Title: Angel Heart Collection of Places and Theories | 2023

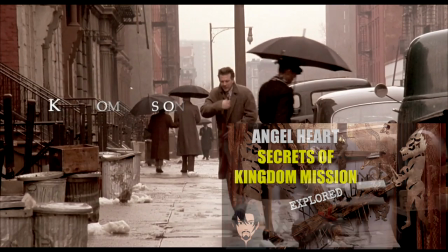10s
The Kingdom Mission, located inside a dilapidated theater in Harlem, New York City.
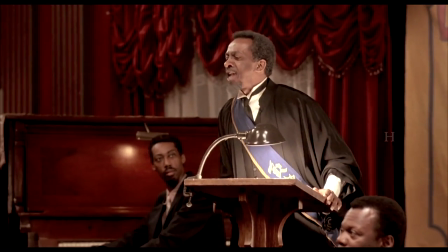18s
Its preacher, Pastor John, leads his flock with gospel.
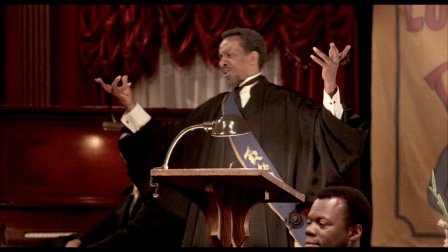23s
In his sermons, he shares the price of walking through the gates of heaven, all your money.
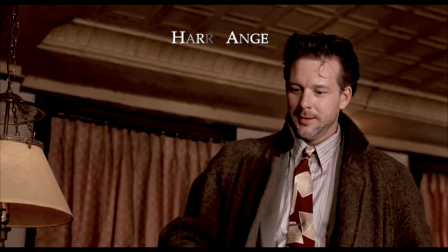30s
The Kingdom Mission is where private detective Harry Angel meets his client,
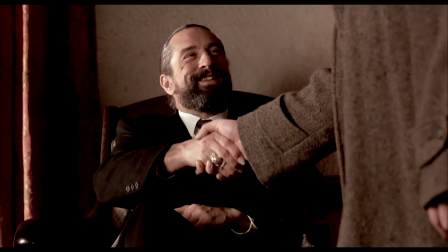35s
Louis Cipher, who will hire him to find the elusive Johnny Favorite.
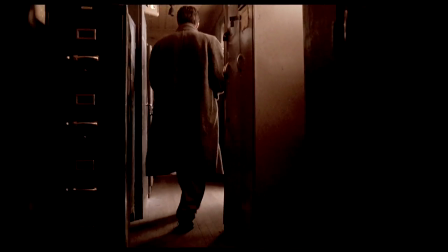41s
We explore the secrets within the mission, including why it is so appealing to Mr. Cypher.
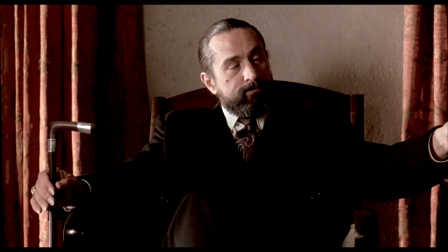49s
Angel Heart was released in 1987,
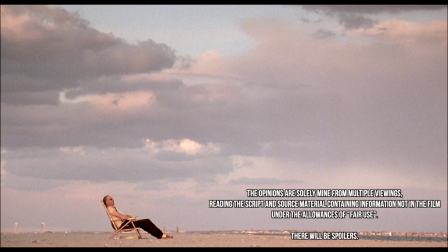53s
written and directed by Alan Parker, and based on the novel Falling Angel by William Chortsburg.
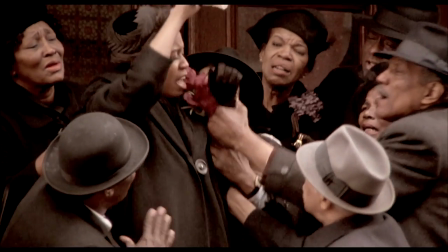60s
The first image we see outside the mission is of a grieving crowd in mourning.
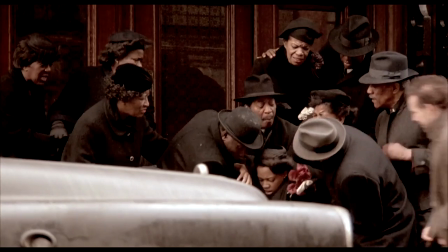66s
Immediately, the mission is painted in a mood of chaos, or better put, distress and anxiety.
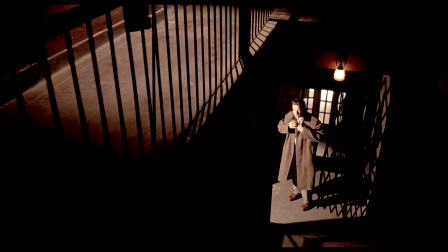74s
When Angel steps inside and climbs the stairs, we see only a silhouette. His identity is obscured in a very film noir style. The light reveals him again, but it seems he appears he is stepping into a trap as he is surrounded by bars and gates.
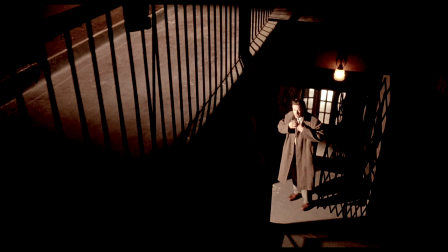94s
Angel pauses for a moment, combs his hair, and steps ahead.
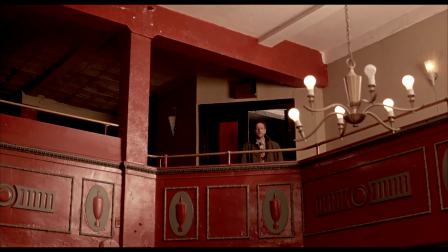100s
He immediately appears on a second floor balcony, looking below to Pastor John's sermon.
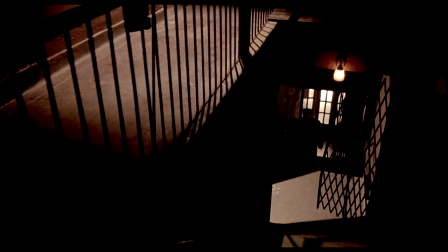107s
While Angel climbs three steps outside, and by my count fourteen inside, there seems to be a little play on spatial awareness.
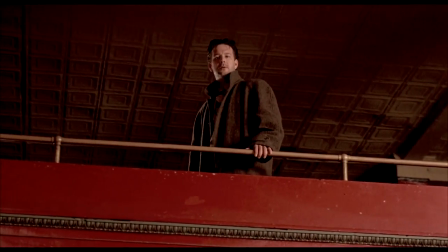117s
The room Angel looks down from the balcony seems too deep in comparison.
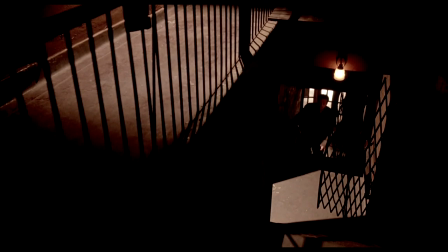122s
Where else do we see staircases reminding us of an Escher painting?
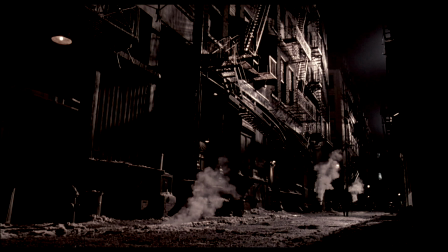127s
It's in the opening scene, where steam rises from icy snow up into a world of stairs.
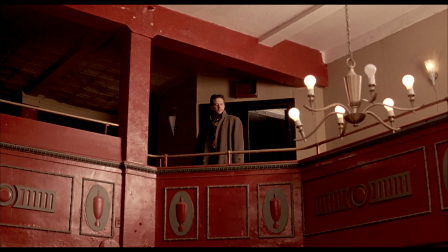135s
The walls of the Harlem Mission pulpit is decorated in dark red, I would describe as blood red. Angel looks past an undecorated chandelier with a single bowl burnt out. A very subtle, almost subliminal message how distressed the mission is.
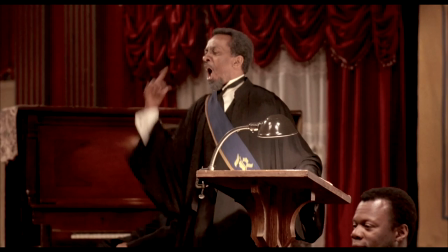154s
Pastor John is unapologetically preaching about giving him money,
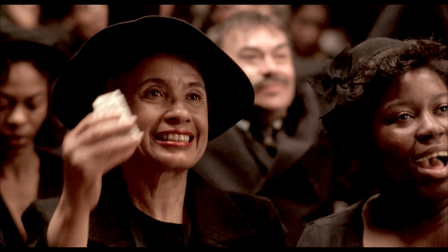159s
even so going so far to demand a Rolls Royce from its block.
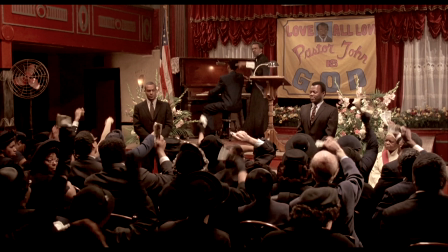164s
On the surface, we get a feeling that the film is depicting religion that is less than flattering, but in fact, working to keep us off balance. If you can look past the comical absurdity of Pastor John's rather blunt ask for money,
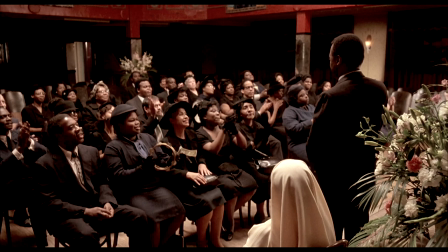182s
take notice how popular and effective he is. As cash is waved at his face, he's not even trying to be subtle.
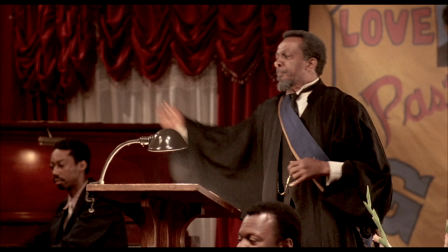191s
I think the curtains behind him is also a subliminal message. Is it really a street-level window? Or a facade that makes it look like a window with a pulpit is deep in the basement?
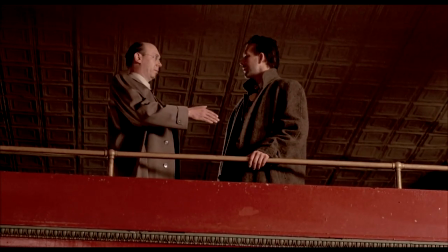205s
Winesap introduces himself to Angel and gives likely the most weird and awkward handshake in cinema.
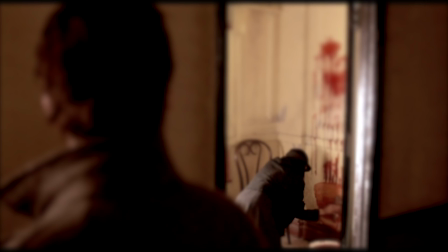214s
Before being escorted to his client, Harry Angel can't help to notice a faceless woman in black scrubbing the walls from blood.
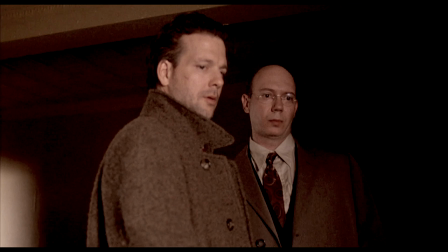224s
Winesap explains the most unfortunate and unpleasant act from a husband of Pastor John's flock.
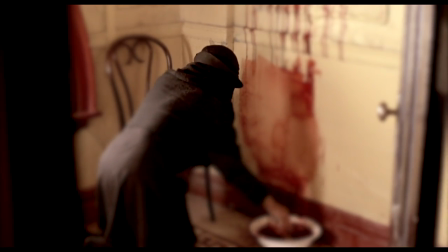231s
The theme of a distressed mission continues.
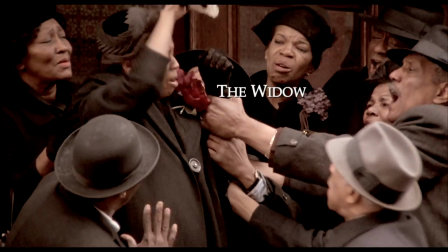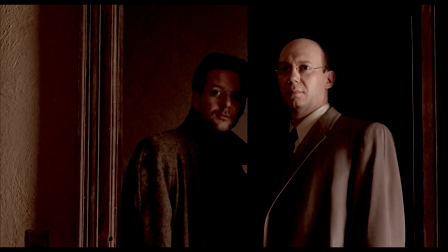240s
Angel enters the Mission Sanctum where he is introduced to Louis Cipher.
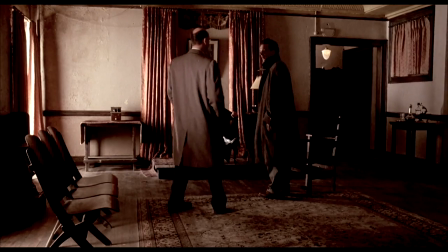246s
Notice how Weinsap obscures Cipher before stepping aside and revealing him like royalty.
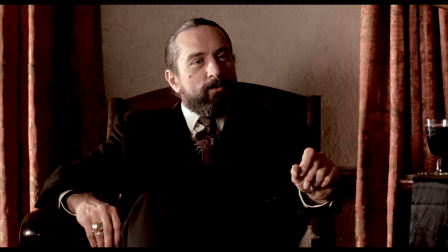252s
Cipher is seen sitting prominent in a chair propped on a raised platform.